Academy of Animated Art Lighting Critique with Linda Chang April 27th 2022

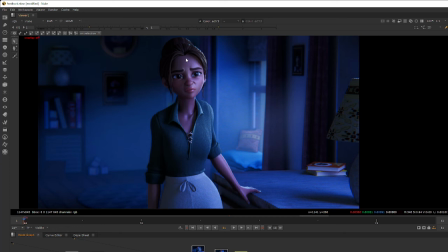So I wrote those down just a little quickly just to demonstrate what kind of value I was looking for on the screen left side.
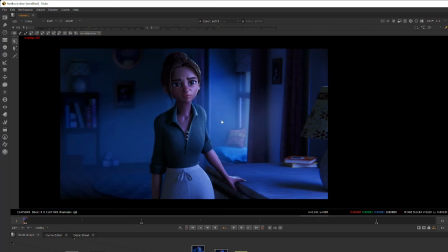And same thing with the lips. I think it's possibly related to the shader issue.
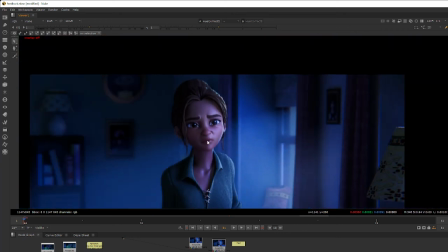I slightly just darkened the lips a little bit so it doesn't look as orangey
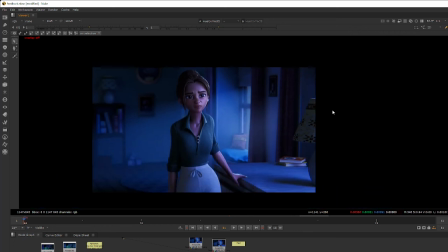in this blue, almost predominantly blue filled environment. So hopefully that the skin can still read as a warm color, but not
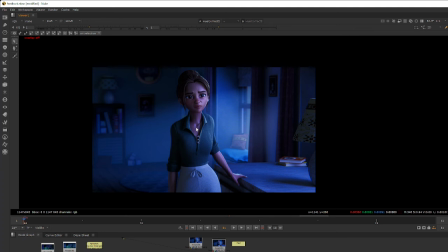it doesn't feel like it's being lit by a warm, or just by itself it's like a warmer glowy surface. And in addition to that, I think the background in general is working fairly well.
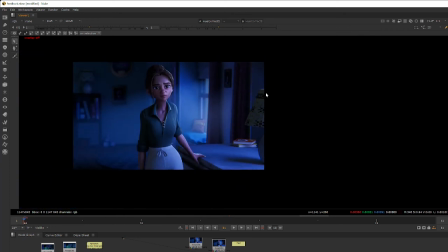I still think that we can possibly lower this lamp a little bit, mostly on just this shade, this lamp shade, just so we don't have these busy pattern that's very contrasty that's distracting us.
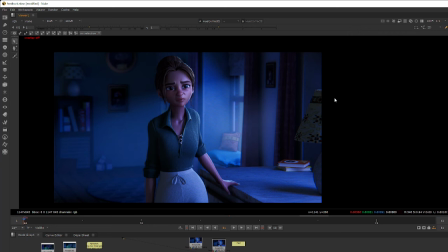So if we can slightly darken this overall to possibly,
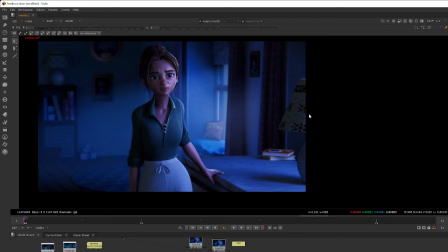I'm gonna say, hard to tell, we could probably darken like 30%. So what I'm looking for is enough, darken enough so that these strong contrasts don't stand out,
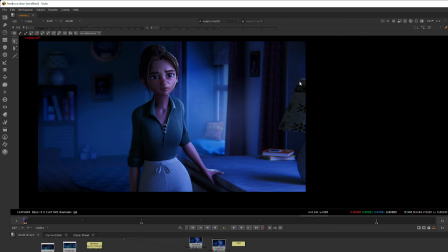but somehow still has some separation between this lamp shade against the background wall. So yeah, I think that's pretty much all I have for this right now. I think the character, the body shaping looks great. The hair over looks good.
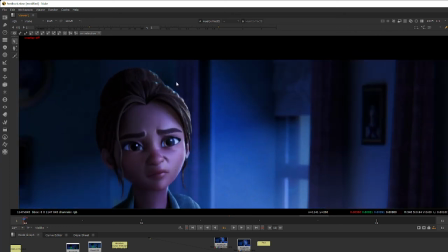I am still seeing a little bit of color discrepancy on the hair highlights.
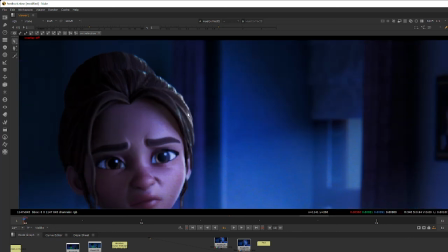I can see that this color is more neutral. I can see the yellow tone in here, and there's a lot more cyan here on the top.
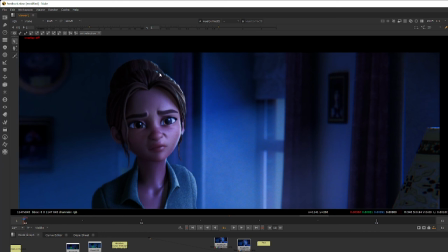So we just might have to look into if these are two separate lights, or
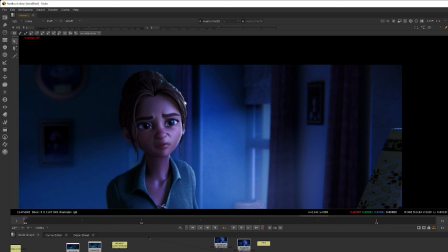if there's anything we're doing in comp that's creating this color differences.
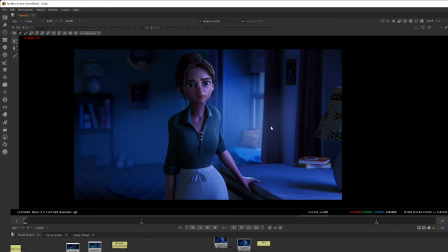But yeah, that's pretty much all I have for now. And I would love to see how this whole thing plays out when the shot is moving, because when the character is moving, it definitely presents a lot more challenge.
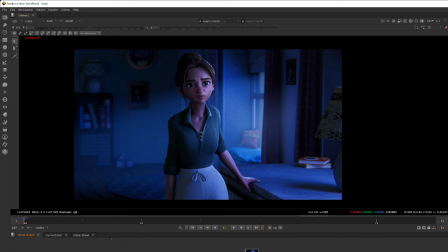So yeah, does anyone have any question? Is that all the stuff? Let me see. I think
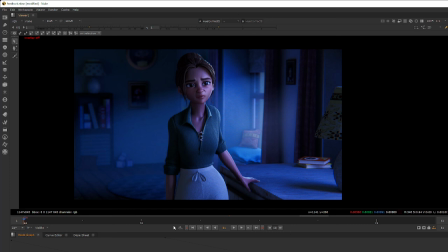this should be good. Okay, does anyone have any question for me right now? No, thanks. Everything was clear. That's good. And oh yeah, Abishek, I'm sorry I didn't see the DM. I will give you my email so you can.
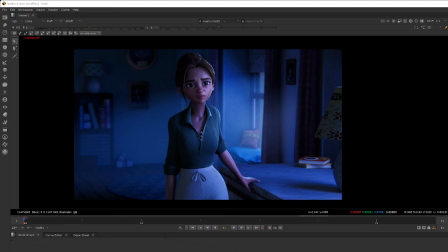The DM is so confusing because the DM doesn't have the same name as the username. But anyway. Okay, no problem. Linda, I want to ask you, can you suggest me some dark skin tone dolls? Sorry, I couldn't quite catch that. Can you repeat that?
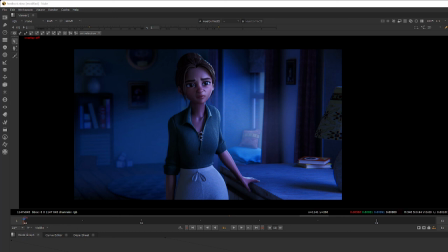Actually, I was looking for a dark skin tone girl as a reference. I'm actually working on an animated search. I'm Uh-huh. just selecting the references. Uh-huh. Okay. So I'm not able to find exact dark skin tone girl actually.
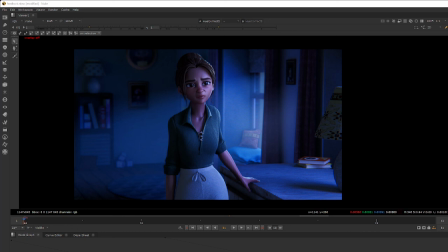Any idea or any movie you can suggest me if you have in mind? Yeah, I'm really sorry, Abhishek. Like I think I'm not sure if today the setup's a little different.